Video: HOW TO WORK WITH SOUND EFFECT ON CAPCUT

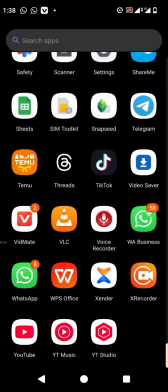0s
Good afternoon, ladies and gentlemen. In today's class, we're going to be learning how to work with sound design.
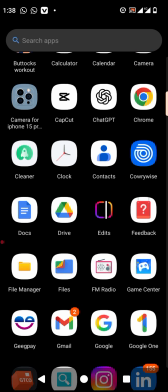8s
All right. I'll say welcome to this class. We're going to be learning how to work with sound design.
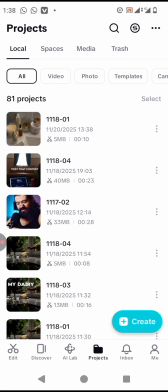17s
As you must have known, sound design is the arrangement of sounds to give you a meaningful, a dreamy meaning. It's a arrangement of sound coming together of the ambient sounds coming together of sound effects,
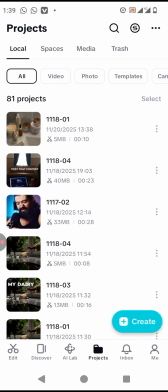33s
the background music, and every other thing just to give you what you want to hear. If you just put a background music, it's just going to be a background music, but with additions of sound effects and ambience and all those silence and every other thing is going to bring out all the
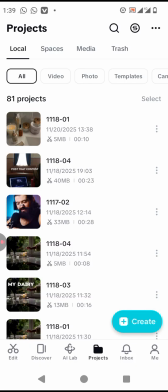51s
the emotions in the video.
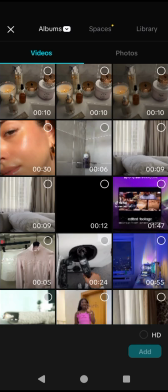54s
And now let's head over to CapCut because we're using CapCut for this, and we already have a full video
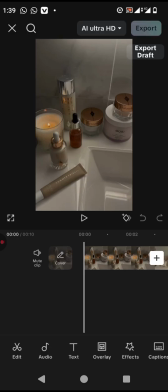64s
with the background music, every other single thing, right?
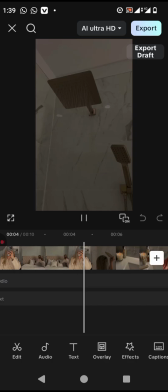68s
We already have it edited, but no sound effects, no ambience, nothing.
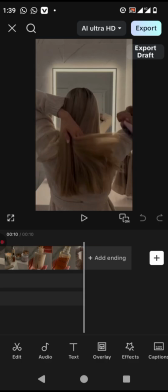75s
So we're going to make this video exceptional with our sound design.
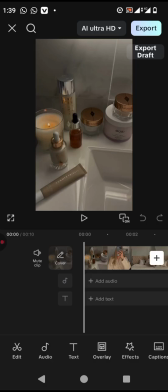80s
It already has a background music. I used to say background music actually sets the mode for the video. It sets the mode for this video. As you're looking at this video, you're saying, love me.
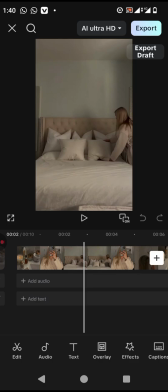95s
The video is actually a quiet one, but you can put another background music and everything about the video has changed. It just becomes automatically chaotic, but it cannot be chaotic because of the clips we have here.
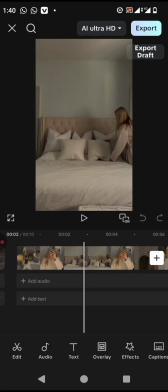112s
But the background music sets the tone for a video edit.
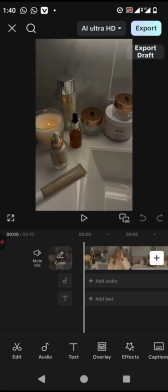117s
The background music set the tone. If you get your background music first, you can now think of every other thing, right? Good. For the theme of this vlog is actually a very quiet morning routine.
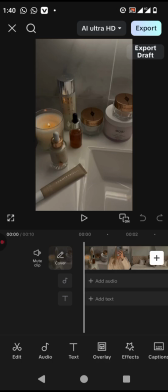132s
I won't say exciting, but it's just there. I won't call it romanticizing. It's just there. It's not so exciting, it's not dreamy, it is not chaotic, it is not gloomy.
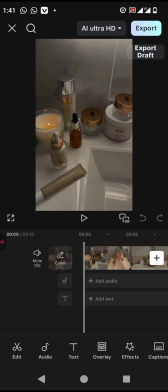145s
It is just beautiful. It's just there. So the sound effects is, sorry, this background music, it is so good for it. Let me check this recording I get.
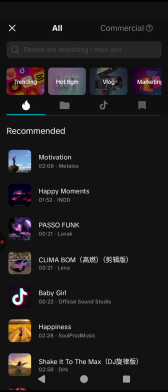162s
Let's try another background music so that let's just
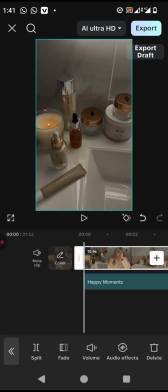170s
happy moments and reduce this to, let's reduce the main background music so that we will see what I'm talking about.
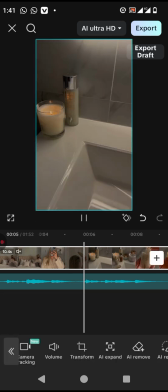184s
It's still a very beautiful video with this background music.
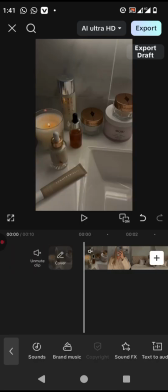190s
Now let's go over and choose a more chaotic background music.
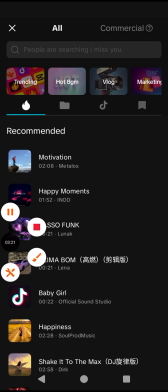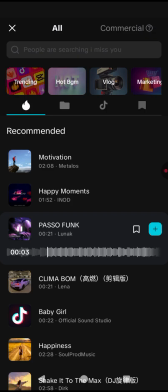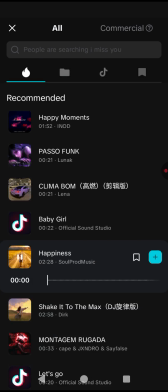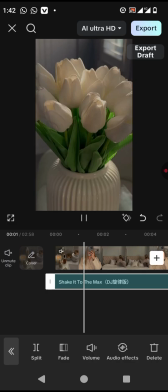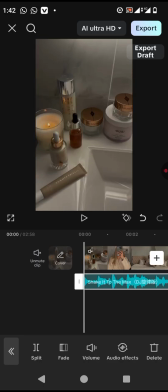231s
It's just there. Now take a look at this background music that we added now, okay?